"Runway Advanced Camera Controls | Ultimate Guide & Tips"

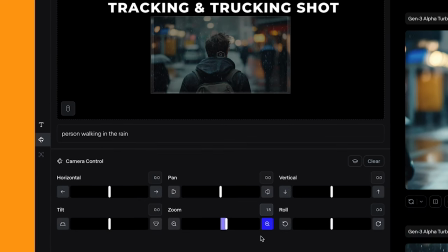And here's another cinematic example of following a character. For this video, I only added a bit of zoom in, and I added into the prompt person walking in the rain.
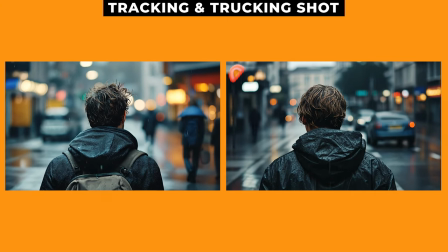I did a few different videos with similar characters in the rain, and I'm really happy with all of them.
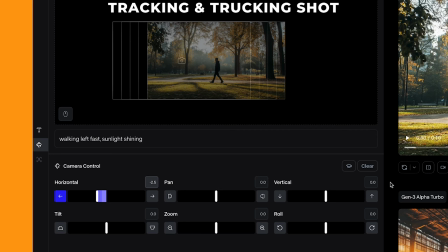It's got that over-the-shoulder cinematic feel to it. You can also do some trucking shots following people sideways as well. So for this video, I've got a man walking through the park, and I added into the prompt walking left fast, sunlight shining.
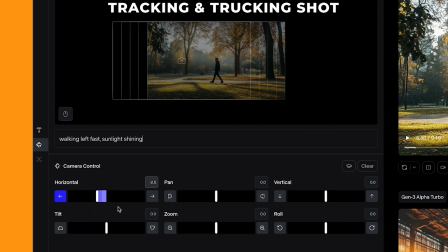And I just moved the horizontal slider to the left a bit. And it creates a really nice shot.
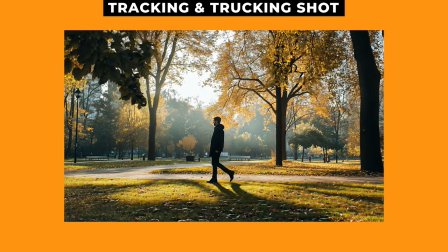It's done a really good job at making a realistic walking animation and while keeping his shadow intact.
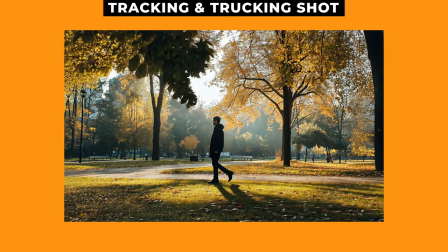And you get a bit of sunlight coming through at the end.
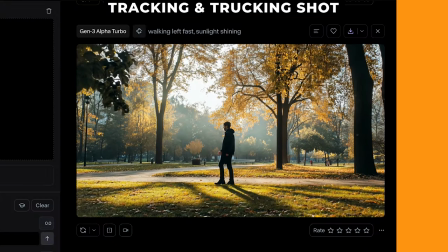Now, the only problem with this is I added into the prompt walking left fast, but it's clearly a slow motion shot.
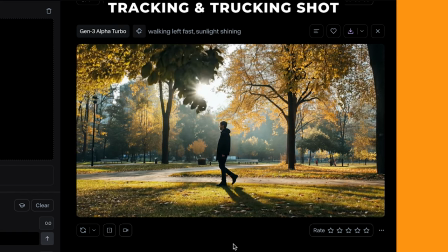If anybody does know how to get the characters moving faster and not in slow motion, please leave a comment down below.
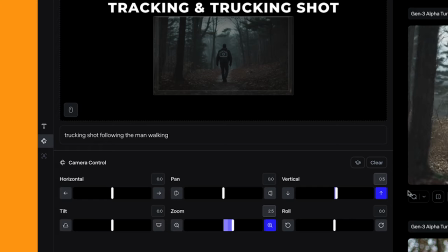And here's another shot of a man walking through a forest. So it works really well at these kind of shots.
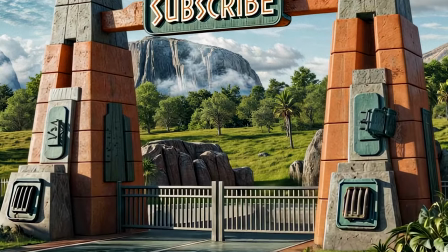If you're enjoying this video, please consider liking this video and subscribing to our channel. Okay, back to the video. Now let's have a look at the arc or orbit shot.
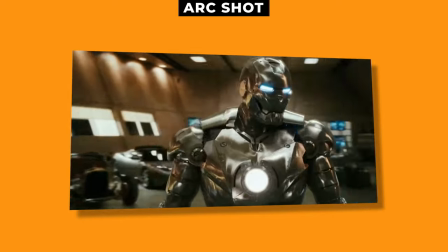This is a really cool shot, and it was used a lot by the director Michael Bay.
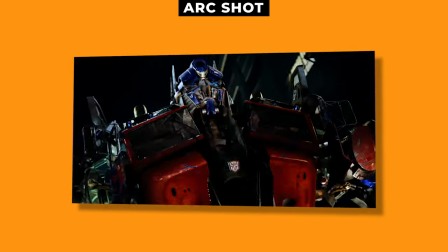It pretty much serves as a kind of hero shot.
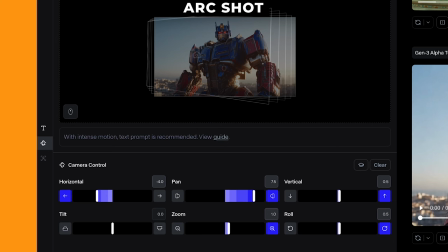So as a nod to Michael Bay, I decided to do my own Transformers shot, and it looks awesome. So for this shot, I wanted the camera to move around the Transformer. So I added in a bit of left horizontal movement, and I added a lot onto the pan right.
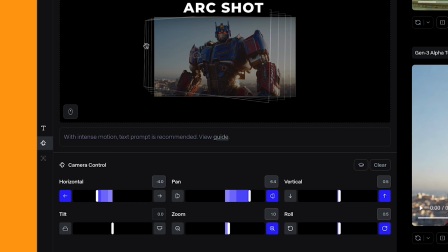So as you can see, the camera's going to move around and then pan to the right focusing on the transformer. I also added a bit of verticality up and zoom in, and a tiny bit of a rotation.
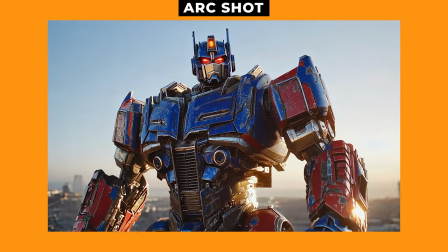And the results look incredible.
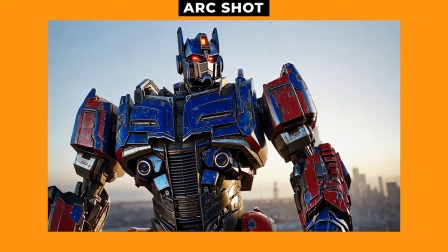It's got this really nice lighting coming onto the metal, making the metal feel shiny and quite realistic.
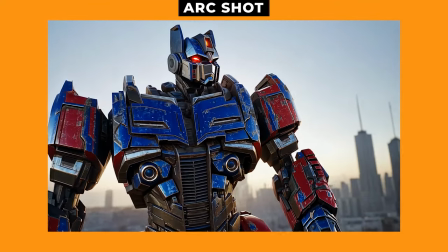I'm really impressed with this shot.
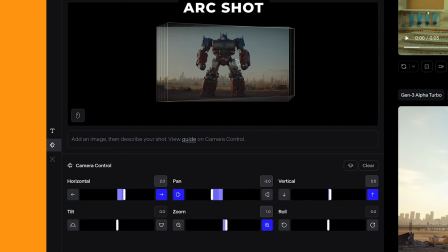And here's another version of another transformer, but orbiting around the other way, with a bit of a zoom in as well.
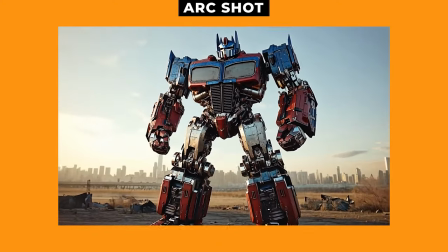These shots have a really epic cinematic feel to them.
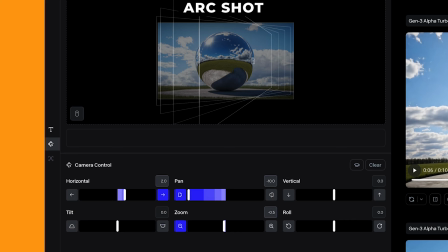I wanted to see how far I could push this and see if I could get a full 360 orbit around an object. So I generated this image of a metal sphere and pushed the pan all the way to the extreme, and this is the result.
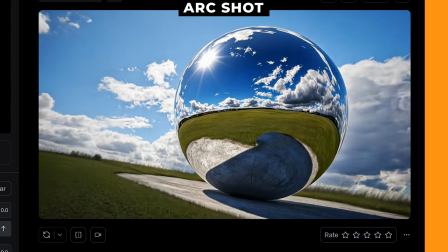So oddly enough, the start of the video looks a bit weird,
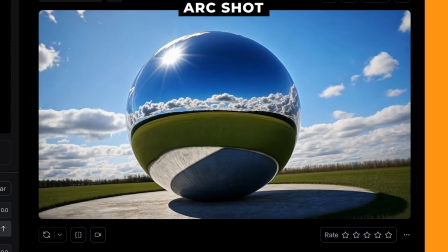but then for some reason it fades into another shot and gives me the impression of a full orbit.
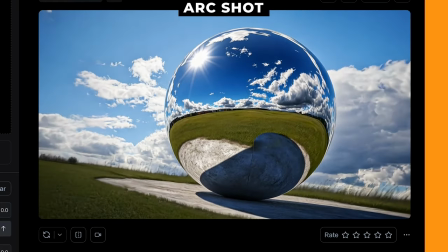So I'm pretty impressed with the second part of the video. And here is another version,
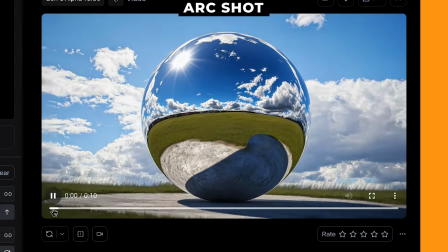which is really interesting as it starts off on the side and then the camera kind of centers itself and feels like a drone flying around it.
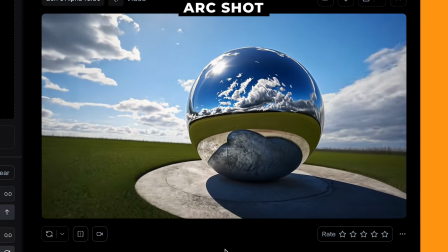So I think this works better if you do the 10-second long video,
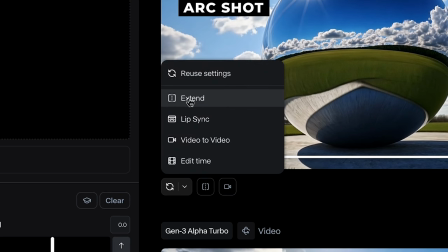and I'm sure if I extend this video it will keep wrapping round, so I'll try that now and see how it turns out.
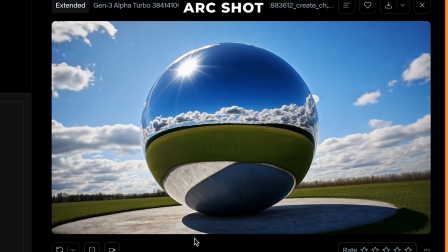And with the extension, it keeps looping around the sphere, which is awesome.
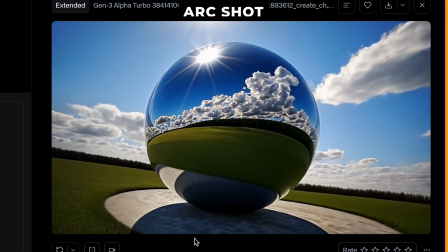So that's a method on how to get 360 orbit videos. Now let's have a look at tilt up and down.
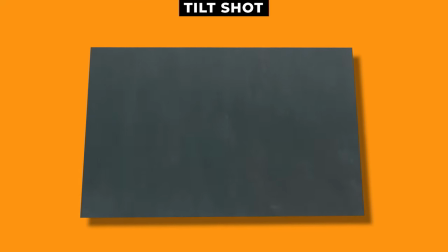So this shot is great at revealing something that's not in the shot, on a vertical axis.
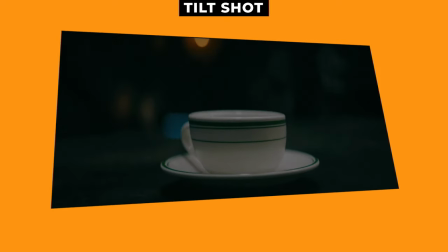And again, I was inspired by the Batman film, with this shot of the Riddler leaving a question mark in the cup of coffee.
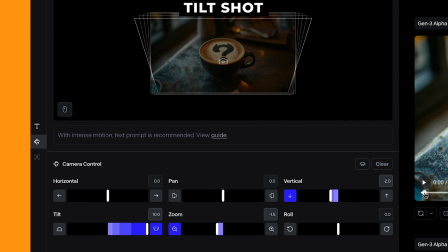It's a really great shot, so I tried to do it myself. So my plan was to reverse this shot. So I maxed out the tilt values and added a bit of verticality to it as well.
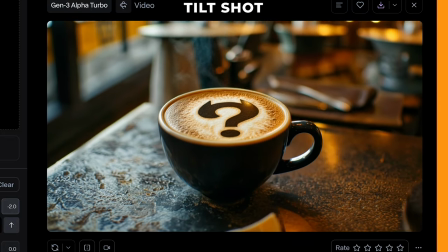And this is the video. I think it's awesome how they've added steam to it.
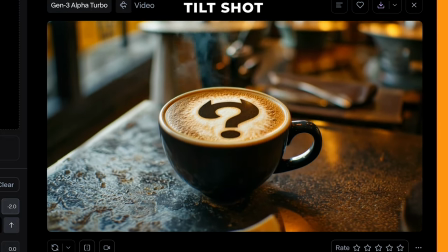And if I reverse this, it does look kind of similar to the shot in the Batman film.
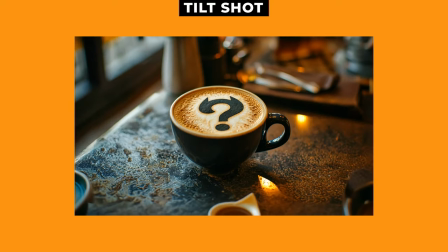And then I tried a different version of the shot where it starts out from a bit further back and then it zooms in, tilts up, and focuses on the cup.
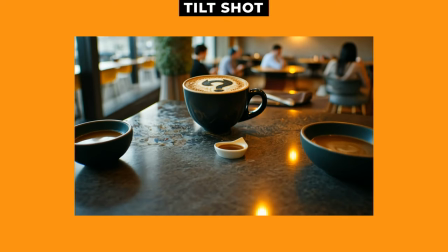So what I did was I generated two different videos.
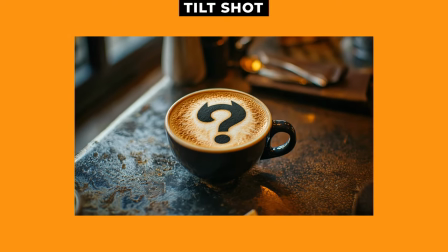I took the last frame of one of the videos to create the second video, and then I stitched them together.
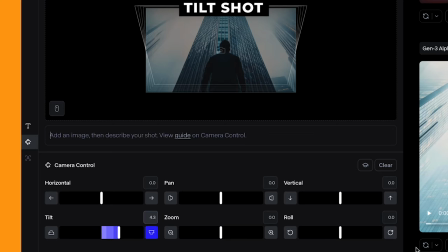And I think it works really well. Tilt is great at revealing more of the shot as well. So for this video, I've got a man looking up at a really tall building. I wanted to exaggerate how big this building was and how small he feels. So I added some tilt up on the tilt slider, and that was it. And it gave me this awesome video.
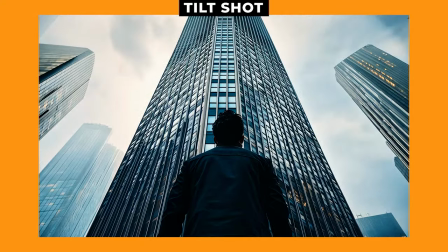It's a really cool video to kind of show how huge this building is.
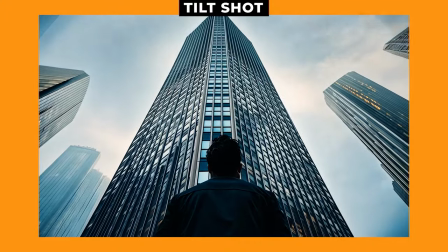And it's also added in some really fast moving clouds, but it's a stylistic choice which I don't think looks that bad. Now let's have a look at panning.
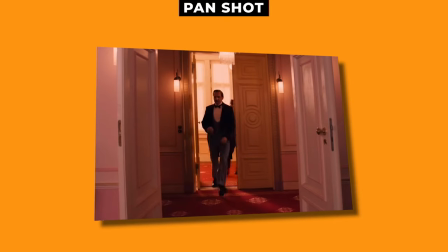Panning shots move from a fixed position left or right, so this is great if you want to reveal more of your shot on a horizontal basis.
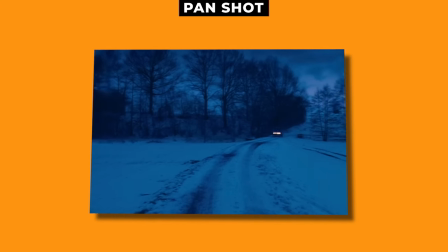And a filmmaker who does this all the time is Wes Anderson, so I tried to emulate a Wes Anderson style shot.
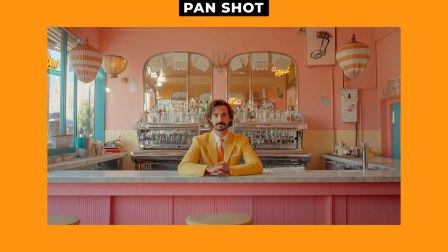So I generated this image that feels like it's from a Wes Anderson film,
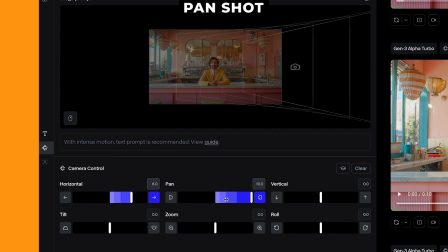and I pushed the pan option all the way to the right, as well as a bit of horizontal.
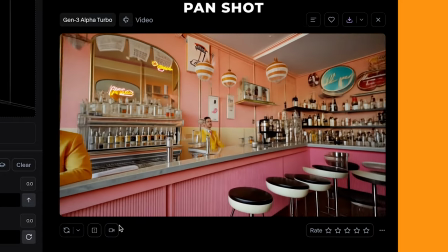And it turned out pretty well. It's got a lot of video to fill in for, so it does get a bit weird with this kind of person appearing out of nowhere.
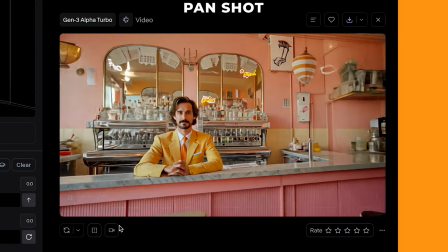But other than that, it looks pretty good. So what I wanted to do was it pan to another area of the room.
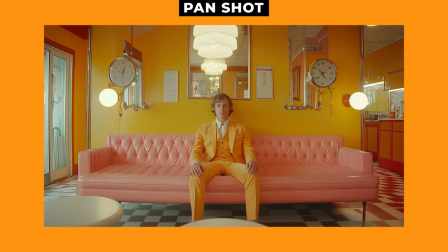So I actually ended up generating this image as well, which is going to be where the first shot pans to.
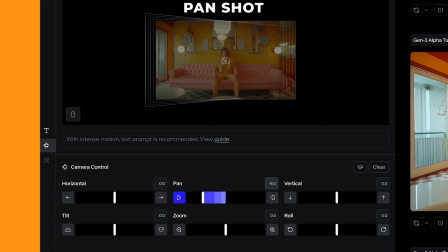So I made sure to pan in the opposite direction so that when I go to stitch them together, it feels like they organically stitch together.
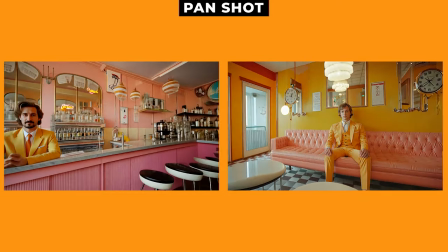So what I did was I took the first clip, and I sped up where it starts moving, and then the second clip,
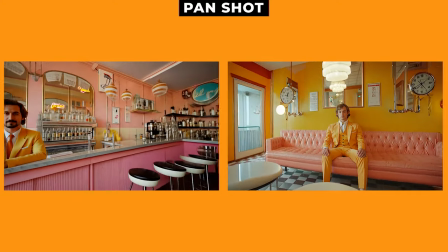I sped up the first part of that section, and merged them together to create this shot,
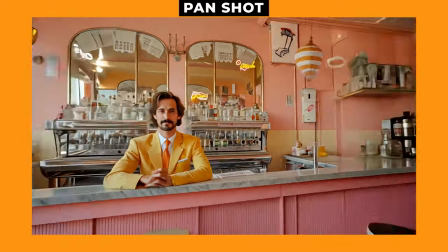and I think it worked pretty well. This is called a whip pan, and while you might not use it in a lot of cases, it definitely has a unique look to it.
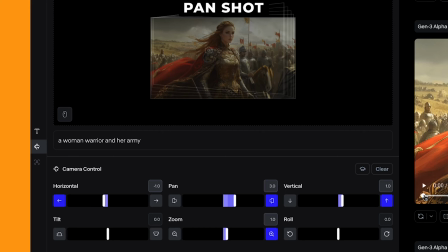And for this shot, I've got an image of a woman warrior with her army. Now, what's great about this one is I've added a subtle zoom into this one, but I've added 3 to the pan right option,
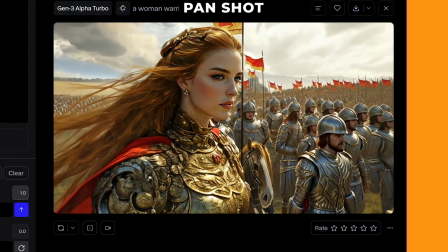and it works really well, as with the pan option, it just shows more of the army that she's got with her.
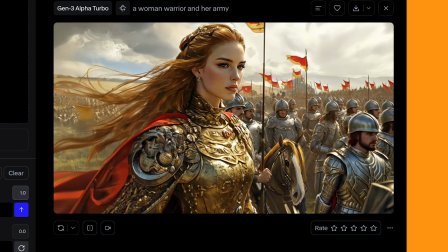So it just helps establish more of the scene. Now let's have a look at roll.
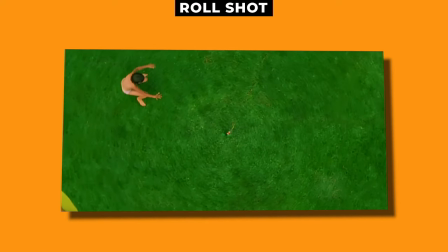A roll shot can give you that kind of disoriented, trippy kind of look to a shot.
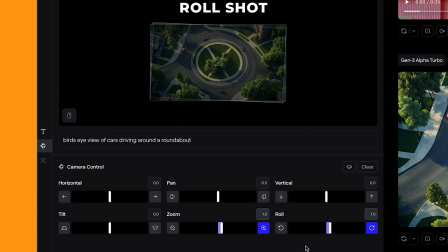As you can see in this shot, I've got a roundabout with some cars around it, and I only added a small amount onto the roll slider.
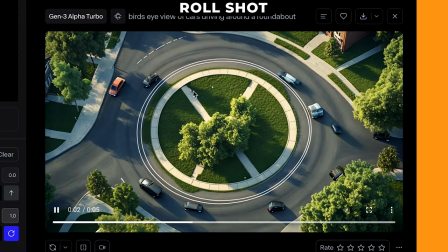Now, while the video isn't that great, as cars just kind of appear and disappear as they go around the roundabout,
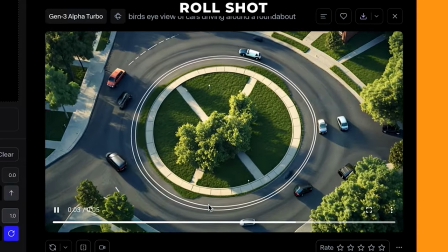I do like the look of the subtle roll zoom in. And in this shot, it's looking up at some skyscrapers,
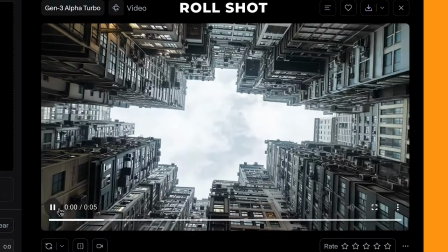and I choose to zoom out while rolling, and it's a really unique look.
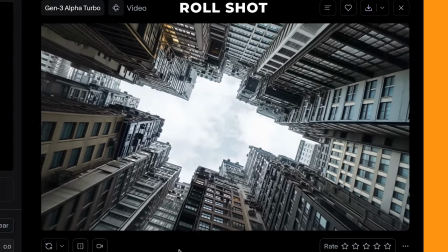It kind of gives me those Inception vibes.
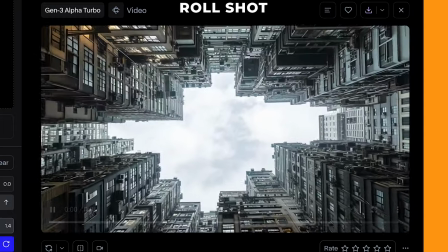And in this one, I did the opposite, I zoomed in, and you can also add a bit of tilt to give it a more disoriented kind of feel. Now let's have a look at vertical shots.
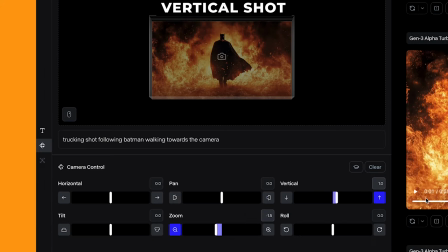So again, I'm using a Batman example, and I wanted the camera to rise up as Batman was walking out of the flames.
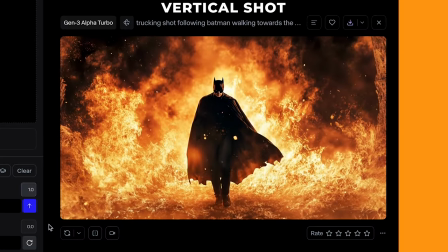And while zooming out and rising up, it has this really dramatic look to it.
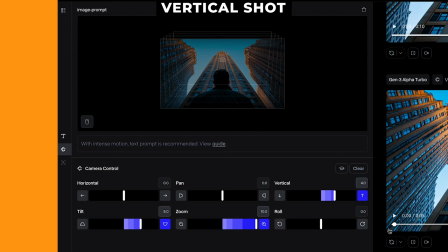So in this shot, again, I've got someone looking up at a tall building, and I wanted the camera to move up with the building while leaving the character behind. And this is where the vertical camera comes in handy, as hopefully it should just rise up.
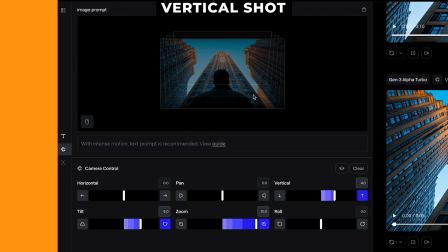I also added in some zoom and tilt, so as you can see, it kind of pushes up towards the top of the building, and the result looks great.
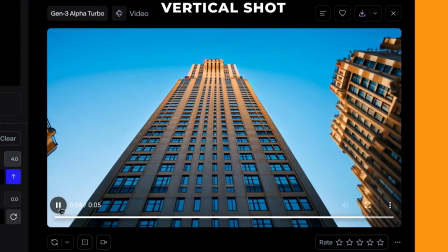As you can see, it moves up and feels like a drone is flying up towards the top of the building.
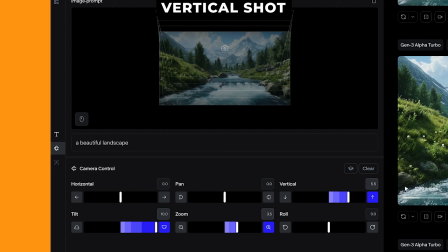It's also great at revealing environments as well, so I've got this really beautiful landscape shot, and I've added a lot onto the vertical slider, as well as a tilt up and a subtle zoom in.
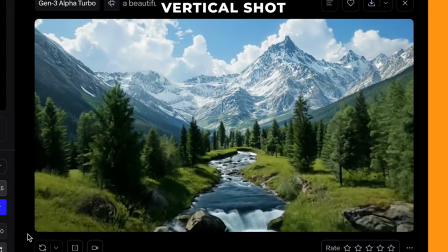And it does this really nice kind of establishing shot for the environment.
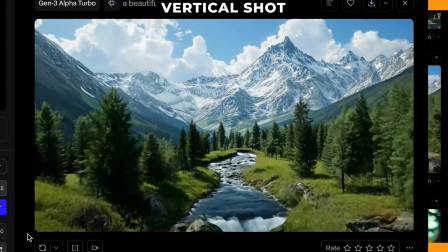So it's great at reaching up and just showing a lot more of your shot, which is perfect for landscape videos.